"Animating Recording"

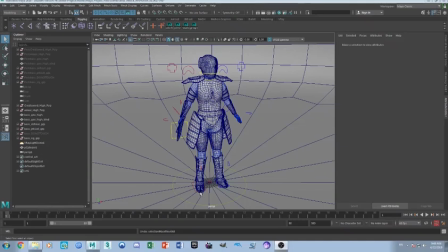When animating something for a video game, especially something like a boss, it's important to keep the player and how they will interact with the boss in mind. The player must be able to react to what the boss is going to do, to learn and anticipate based on prior experience. This requires consistency in the boss's animations,
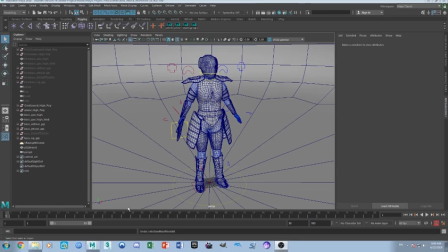and the animations must demonstrate something that the player can learn from and react to. This comes, at least in games of this particular style, usually in the form of tells, movements that indicate to the player what is going to happen. For example, right here I have the first attack animation of my boss character.
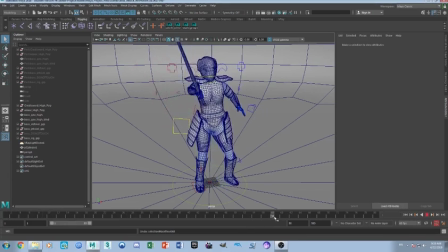This animation consists of the boss raising its hand up and then swinging the sword down in a diagonal motion. This hand movement at the beginning of the animation is what is the tell.
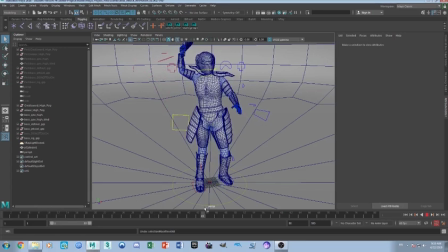When the boss raises its hand up straight up like that, that indicates to the player that it's going to come down in this fashion. So normally you would try to dodge towards the sword to take advantage of the invincibility frames in that role.
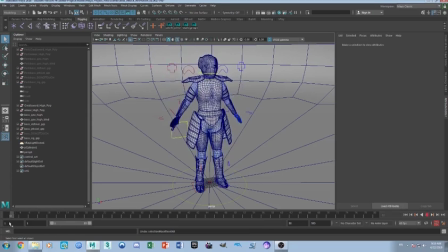At least in terms of this game that I have storyboarded and created the boss based around. This is the basics of a boss fight in this style of game, and this is demonstrated in all of the animations that I've created for this boss fight.
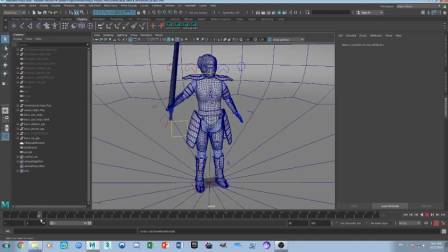When it comes to the animating itself, it's important to follow a couple of general key rules. First, it may seem easier to just move everything as needed and keyframe it at every frame, but this can lead to choppy and unnatural animations.
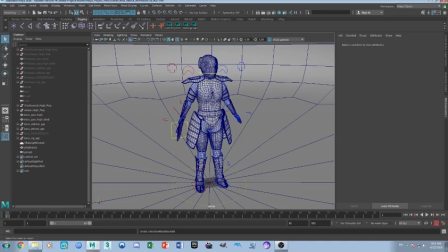When animating, you want to pose out your character at specific increments and use those as keyframes, and then adjust the curves of movement in order to achieve the in-between movements of your animation. So if we go to the graph editor, you can see,
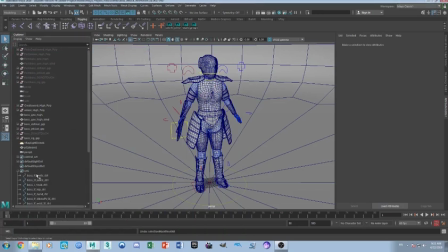let me grab some controls here so that we can see their keys.
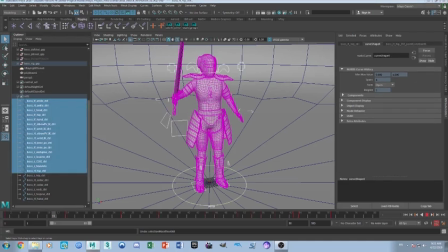But if we were to look here, I have about 6 main key poses and a couple of occasional keys scattered throughout the controls. But this is how we can achieve smooth looking animations, as the in-betweens are gradual in nature.
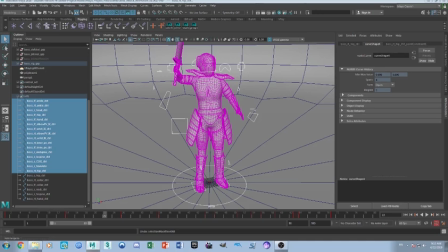And if you need something that's a little sharper or whatever, there are different curve options. But mainly what you want to do is have individual poses somewhat spread out, that define the movements, and then in between frames that are smoothed out so that the animations look
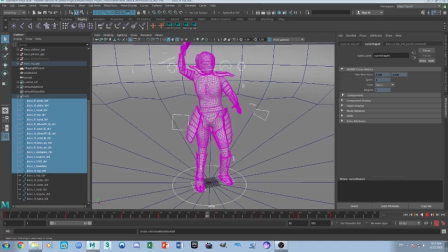more natural and less like frame to frame choppy, because that just doesn't look as good. I started each of these animations with a clean file of the boss model.
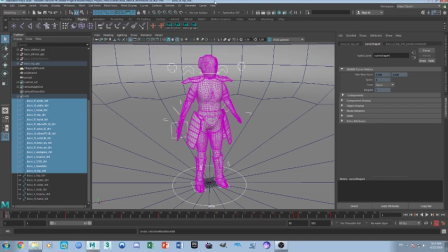That way, it is more conducive to the project setup of an actual video game. And in Maya, we can also, like, since it's the same model, textures will all render into the animations without any hassle.
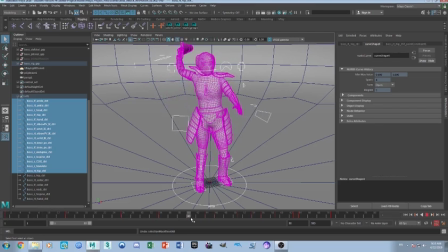Um, and they will all act as if they're the same model, which is useful for when it is put into a video game and for when we will be putting together the simulation of the video game in Maya itself later on.
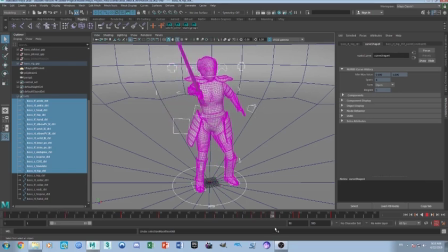And that basically covers the animation portion of this project. There are 2 other attack animations as well as some movement cycles for this boss, which we will look at when we go into the proof of concept, or if you go down to the second part of the page,
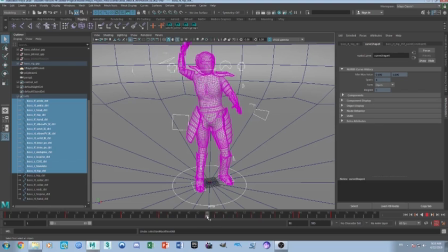there are videos of all the animations listed below. From animating, we will move on to texturing on the next page.